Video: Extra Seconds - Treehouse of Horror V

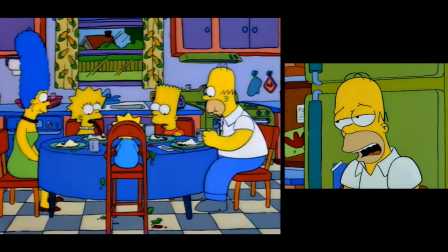502s
It's quirky and unexpected. but it's like a 7 out of 10 ending joke, while the rest of it is 10 out of 10 bangers.
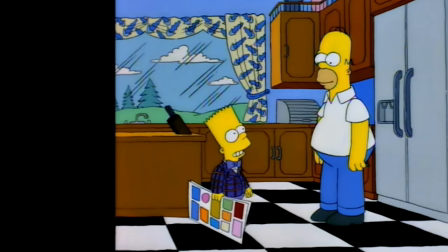510s
I have clearly become spoiled by the amount of creativity on display.
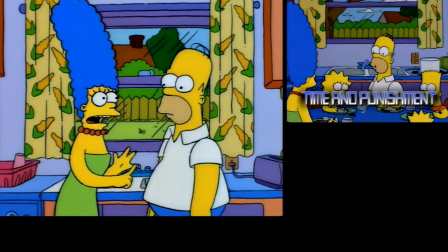515s
You could argue that a problem with Time and Punishment is that it's not that scary for a Halloween segment.
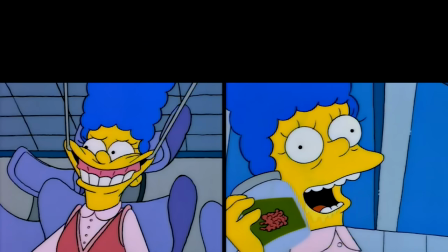521s
Like, the Ned Flanders stuff gets pretty creepy, and Willy Death No.
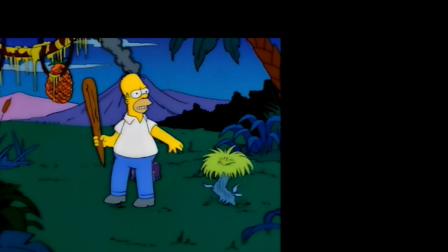524s
2 is shocking, but tonally, it plays more like a wacky sci-fi romp than anything.
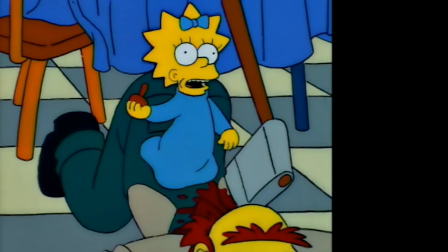531s
On the other hand, we don't need every segment in this special to fill us with dread. After all, that's what Nightmare Cafeteria is for.
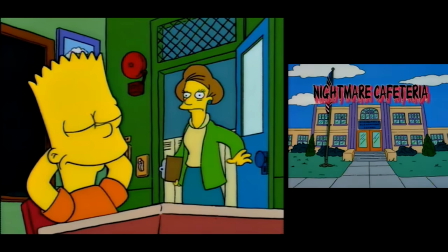540s
Okay, I don't know if this is a hot take, but I think Nightmare Cafeteria is the scariest Trails of Horror segment of all time.
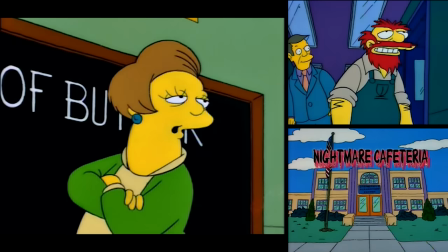549s
If it's not, I want to know what beats it. Is it the creepy vibes of Bad Dreamhouse?
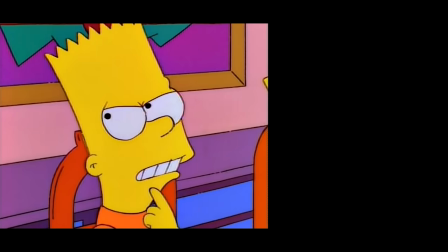555s
The gruesome deaths of Nightmare on Evergreen Terrace? Actually, maybe this is the answer, but I still vote for Nightmare Cafeteria.
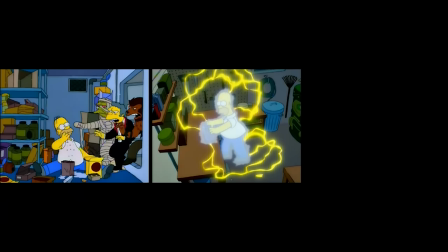563s
It's clever how, after giving us two Supernatural segments, Trials of Horror 5 finishes with this gritty and sinister tale in a familiar setting.
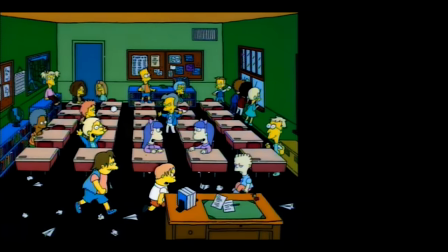573s
Like, it's so low-concept. So much of it feels exactly like any other Springfield Elementary episode.
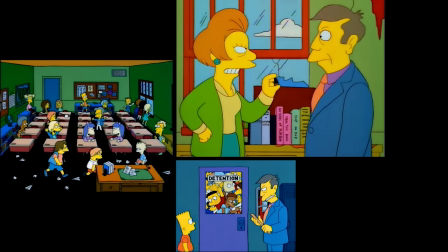580s
It's very much in the vein of something like the PTA Dispans. Except, you know, they're eating the students.
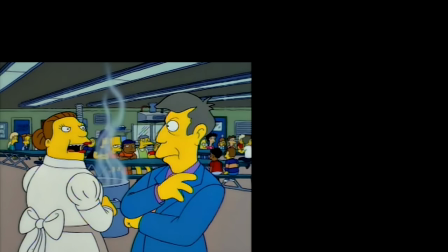586s
But that's what makes it especially unnerving. Principal Skinner and Lunch Lady Doris are just trying to solve a problem in our underfunded school system.
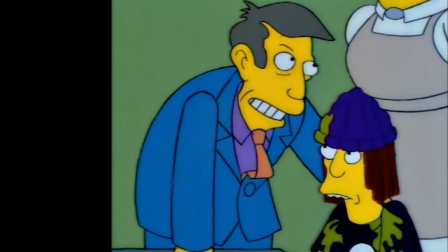596s
It's that mundanity of their evil that this is their twisted version of doing their jobs.
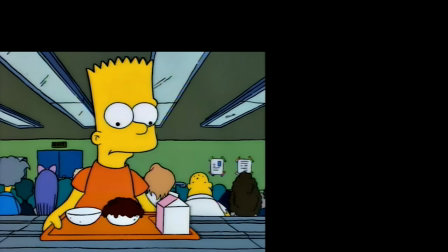601s
There's an underlying dreamlike logic to the segment that is really funny to me.
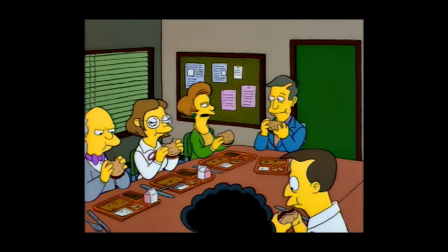607s
Like, what is the endgame of the faculty here? Is it the idea that they will eventually eat every student and new ones will keep coming in?
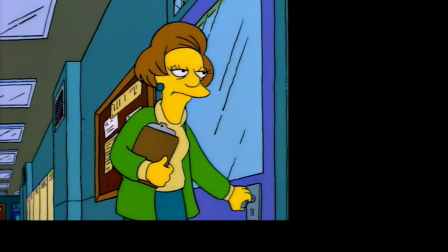615s
Or do they just want to be done with their jobs and finally retire.
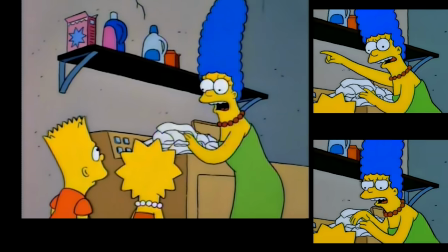619s
And then Marge doesn't care at all and is idiotically telling the kids they gotta fight their own battles.
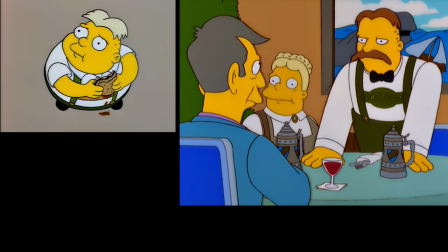624s
And somehow, none of the other parents are noticing their kids' disappearances? Yes, yes, I know.
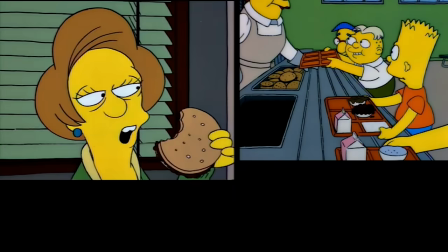631s
Obviously, that's the joke here. That the whole situation doesn't make a lick of sense from everyone's perspective.
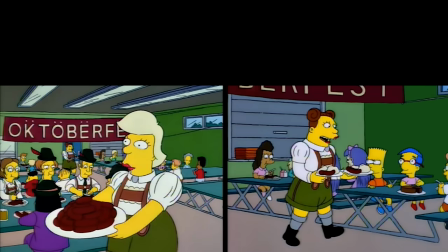637s
It's so silly and nonsensical, and perfectly captures that feeling of dream logic.
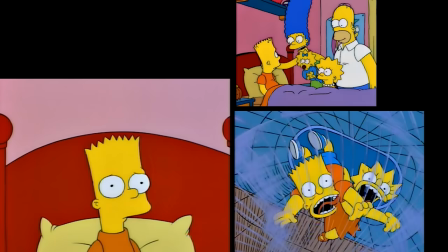643s
Usually, I hate endings where it was all a dream, but it perfectly suits this story.
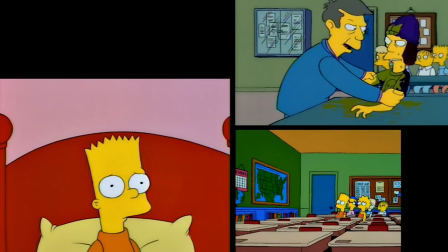649s
Bart's brain is just thinking of something uncanny and isn't sweating how much sense it makes. This is exactly the kind of nightmare Bart would have.
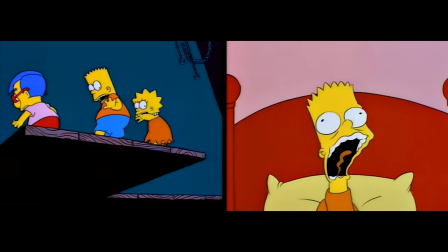656s
I bet a bunch of 90s kids had this nightmare after seeing this episode.
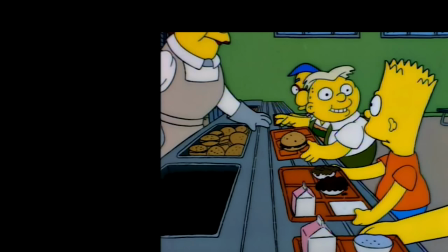661s
The school setting is especially great for horror because there's a built-in lack of agency to it.
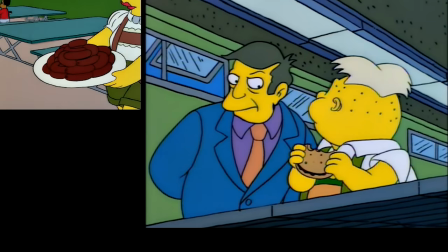666s
The kids do feel like livestock being delivered to the processing facility, just waiting for their number to be called.
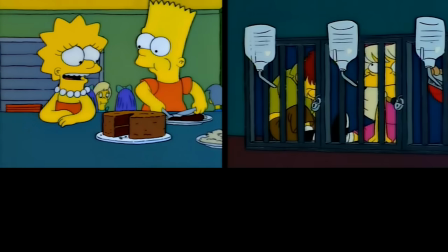673s
Forget Lisa the Vegetarian, maybe this is the Simpsons episode that made people stop eating meat.
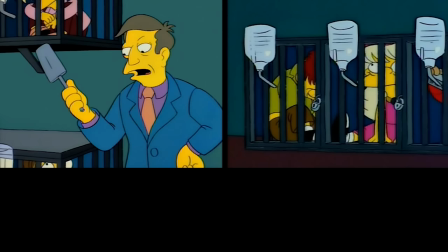678s
There's a ruthless efficiency to Skinner's operation, with these free-range children and this whole setup.
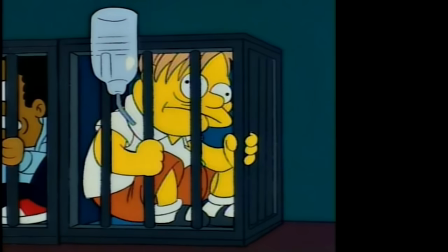685s
Martin desperately thrashing against his cage is extremely disturbing.
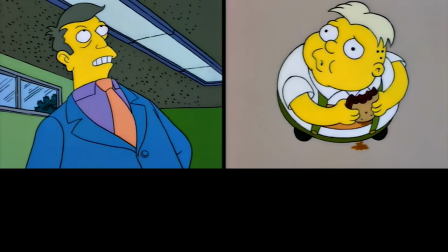690s
Obviously, they're following the conventions of not killing kids on screen. But somehow, it results in something even more unsettling.
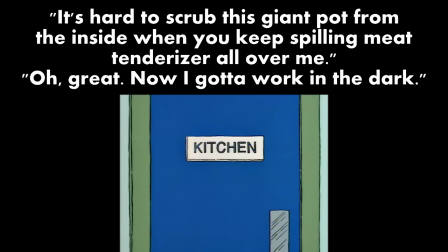698s
How they make us sit outside this door and listen to Jimbo's final moments. I don't want to imagine what's happening in that room.
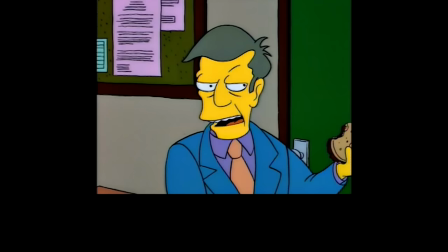705s
Stop putting me in this situation, The Simpsons.
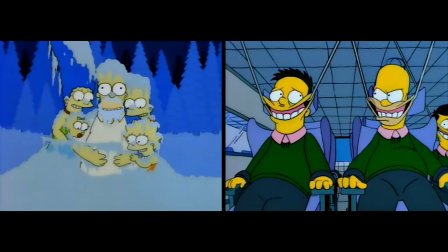708s
The first two segments get all the love visually, with their fantastical imagery, but there is some excellent storyboarding and direction on display here.
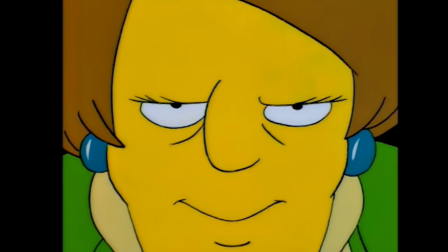716s
Wendell nervously knocking off his pencil, the close-up of Krabappel's eyes, the overhead shot.
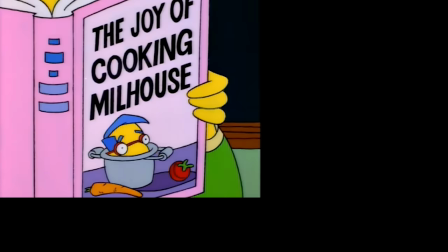722s
Just beautiful. By and large, Nightmare Cafeteria plays more like a suspense thriller than anything else.
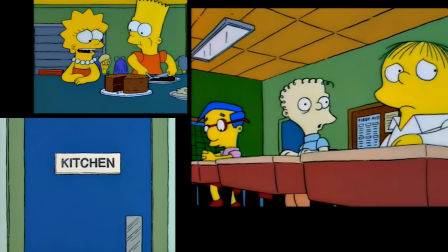730s
Like, 90% of this thing is tension and suspicion, before going full-on monster movie at the very end.
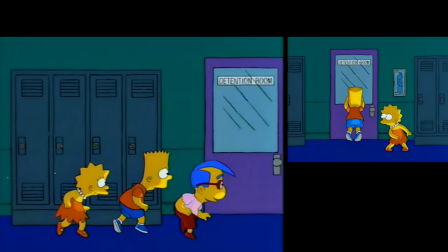736s
I could imagine another version of this story where Bart and Lisa find out at the midpoint, and the second half is a dangerous chase.
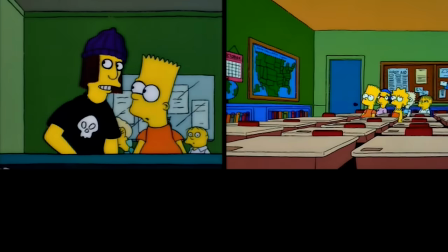743s
But this approach is much stronger. It builds in such a satisfying way.
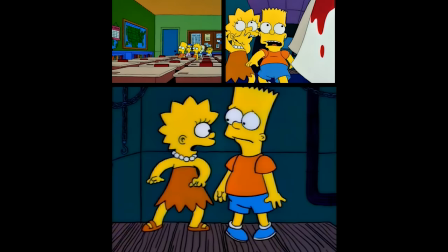749s
Maybe that's why I think this is the scariest segment.